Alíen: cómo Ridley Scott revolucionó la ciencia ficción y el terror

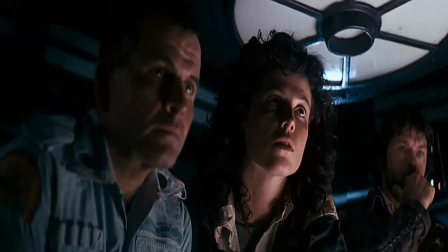Bienvenidos a Lazos de Cine. Empezamos una miniserie sobre el cine de ciencia ficción de Ridley Scott.
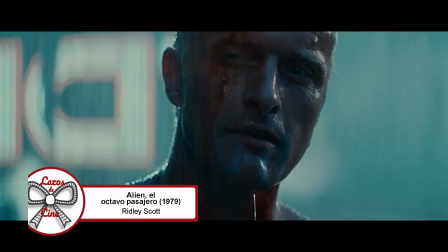Trataremos tres películas, Alien de 1979, Blade Runner de 1982 y Marte de 2015.
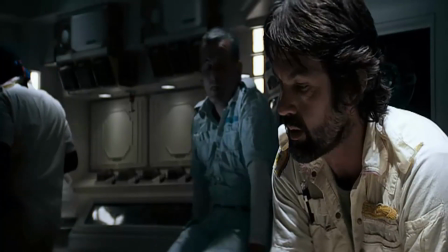En esta primera parte nos centraremos en Alien, su segundo largometraje y una de las obras fundamentales del cine de ciencia ficción y de terror.
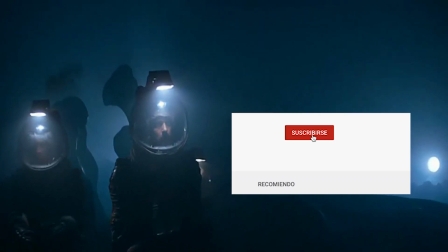Pero antes de empezar, asegúrate de estar suscrito al canal y activa la campanita para no perderte ningún vídeo.
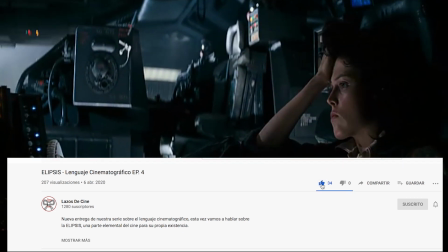Si te gusta dale al like y comenta, pues esto siempre nos ayuda a mejorar y crecer. Y ahora, ¡comencemos!
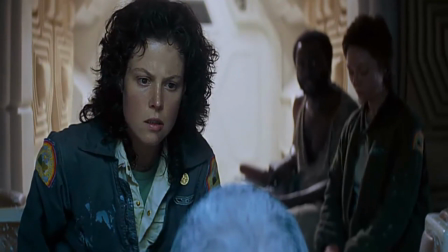Aún no habéis comprendido con lo que os enfrentáis.
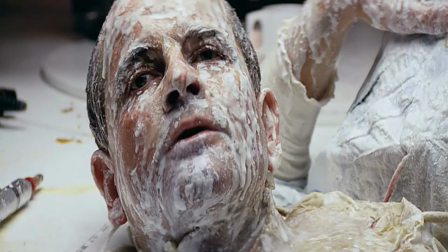Un perfecto organismo.
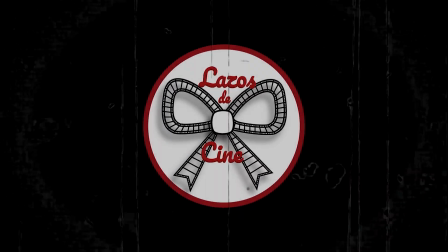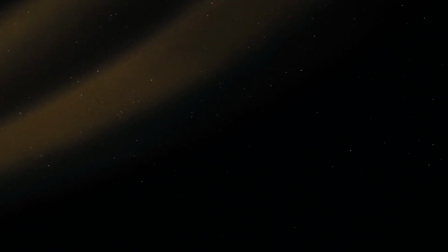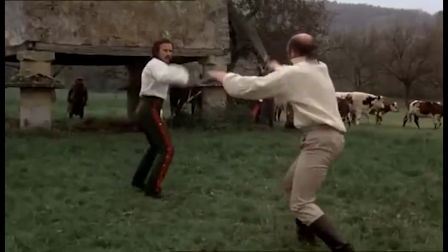Para comenzar vamos a conocer un poco mejor a Ridley Scott. Como director debutó en Los Duelistas, estrenada en 1977.
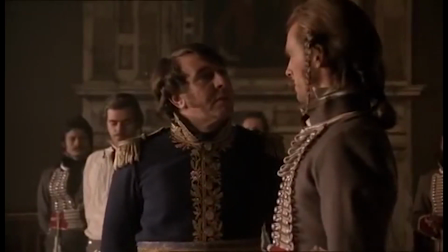Ese año cumplía 40 primaveras, pero ¿a qué se debe ese debut tan tardío?
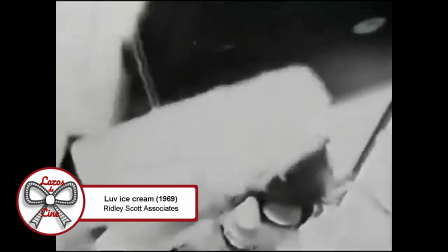Todo ese tiempo se lo pasó montando a una gran empresa de publicidad, Ridley Scott Society. junto a su hermano, el también director, Tony Scott.
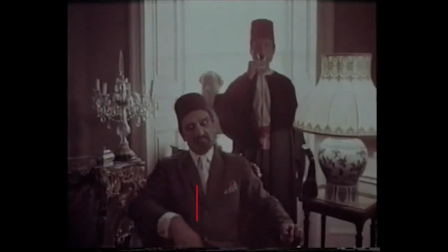Poco a poco fue ganando reputación entre las agencias de publicidad de todo el país por su innovadora forma de producir los anuncios, donde destacaba su puesta en escena.
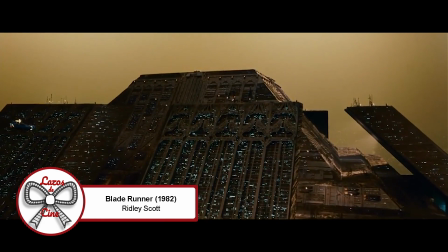Esto es algo que destacaría en su filmografía en el futuro.
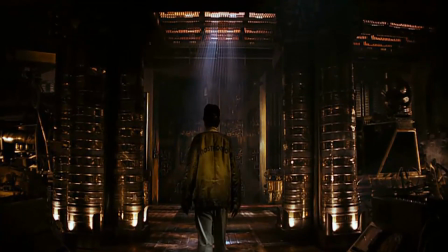Ya metiéndonos de lleno en Alien, es difícil coger un fotograma de la película en la que el encuadre no esté lleno de pequeños detalles que llenen por completo la pantalla.
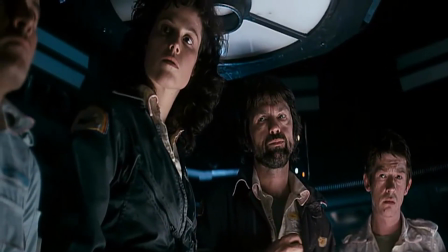Realmente quien hace de Alien una película inolvidable y que haya aguantado tan bien el paso del tiempo es la mano de Ridley Scott.
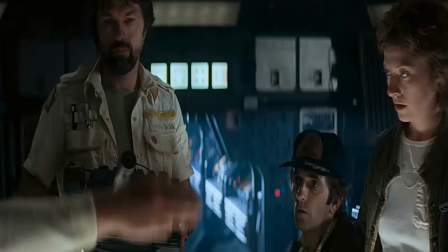Convierte lo que podía haber sido una película típica de serie B de un monstruo que quiera acabar con la vida de un grupo de humanos en un estandarte del cine de ciencia ficción y de terror
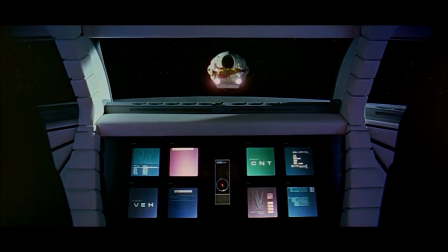Tras los increíbles efectos visuales de 2001, una odisea en el espacio y el tremendo éxito de taquilla que fue Star Wars de George Lucas la ciencia
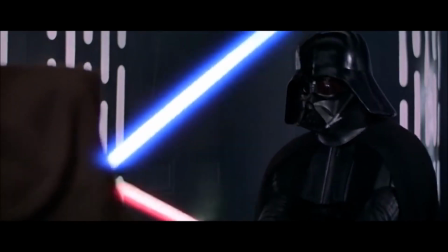ficción que hasta entonces había estado relegada a un segundo plano empezó a ponerse de moda entre los grandes estudios Fue precisamente Star Wars, estrenada dos años antes la que despertó la curiosidad de Scott por la ciencia ficción y no dudó en aceptar la proposición de 20th Century Fox de dirigir Alien.
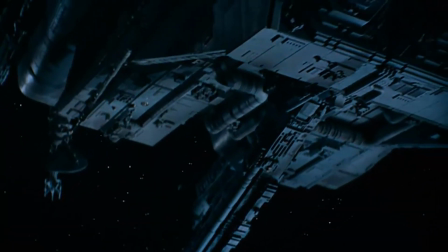Al principio, Ridley Descondos presenta a la nave haciendo un lento recorrido por sus principales habitáculos y algunos de sus inquietantes y estrechos pasillos,
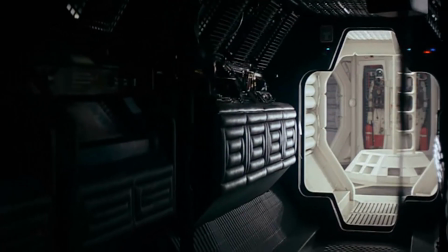para que nos vayamos familiarizando con el entorno donde se va a desarrollar la historia. Aquí vemos la diferencia de esta película con las anteriormente mencionadas.
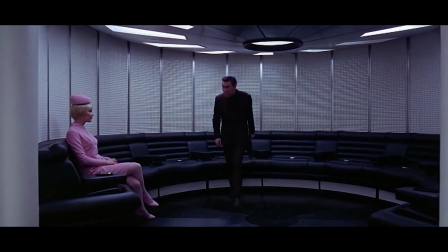Mientras que en esas películas tiene una estética brillante y luminosa, con un enorme aspecto futurista, en Alien vemos una mayor contemporaneidad, como si fuese un futuro cercano.
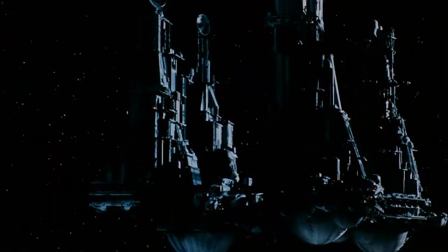Y es ahí donde radica una de las claves de la película, que se hace presente tanto en la nave como en los tripulantes.
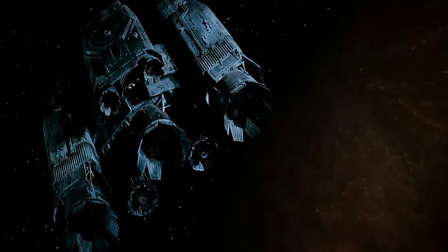El Nostromo parece una nave que ha pasado mucho tiempo en el espacio, por lo que se ve sucia y usada.
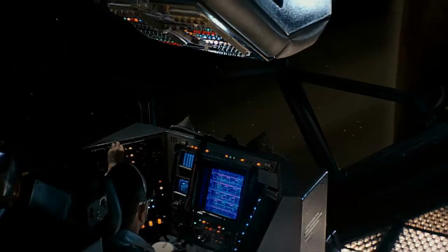Pese a que la nave es enorme, los pasillos son estrechísimos, y en la cabina de navegación está todo tan apretado que casi no hay sitio para los pilotos.
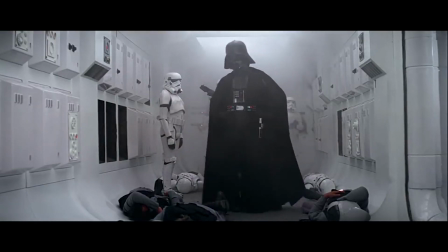Estos espacios son muy diferentes a los grandes y blancos espacios que vemos en Star Wars y en 2001.
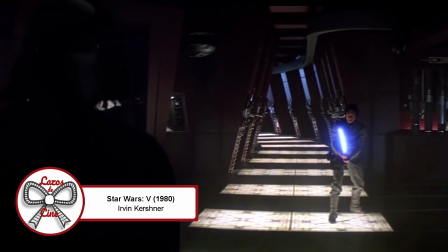Por su parte, la tripulación no está formada por poderosos caballeros Jedi que tienen que salvar la galaxia o astronautas que descubrirán los grandes secretos del universo.
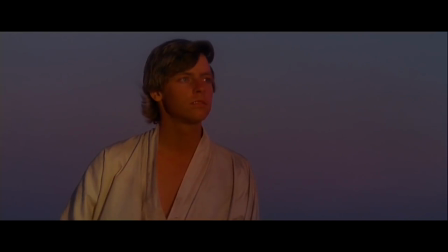No son valientes y guapísimos soldados adiestrados para afrontar cualquier tipo de eventualidad de forma heroica.
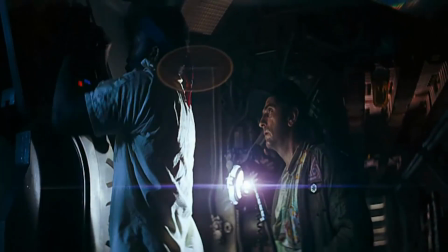No, el Nostromo es una refinería espacial y sus ocupantes, por lo tanto, no son más que obreros e ingenieros.
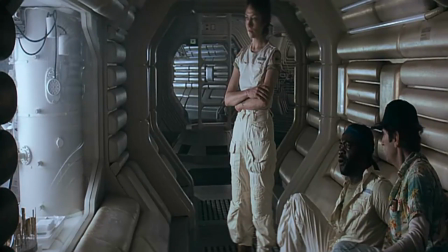Se les ha descrito muchas veces como camioneros del espacio, gente normal y corriente de clase media, que se preocupa por el tipo de cosas que la gente normal y corriente de ahora se preocupa.
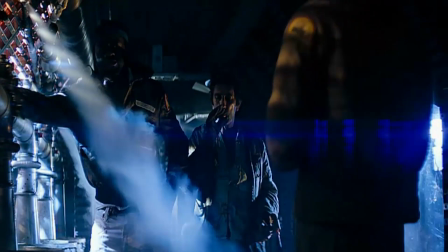Ripley, quiero hacerte una pregunta. Si encuentran lo que andan buscando, ¿nos darán nuestra parte completa?
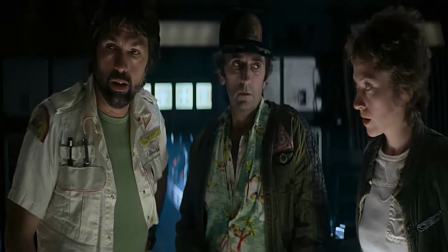Los personajes son tan humanos y reales que sucumben al pánico e irán dando tumbos hasta acabar en los brazos asesinos del alien.
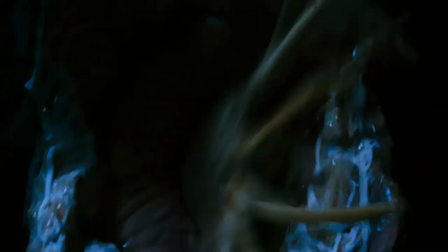Y cada uno de ellos morirá por una debilidad puramente humana. Kane, debido a la curiosidad. Brett, la inocencia. Dallas, la imprudencia.
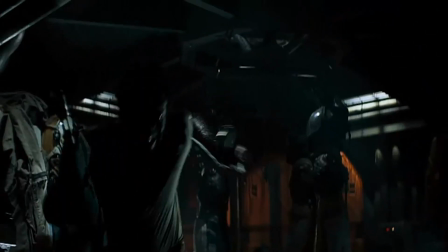Lambert, cobardía. Y Parker, indecisión.
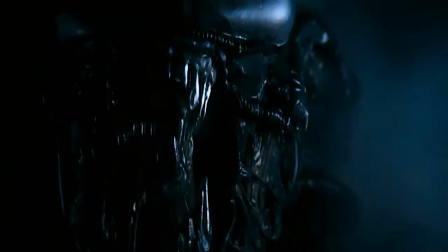Otra cosa que hace única esta película es él.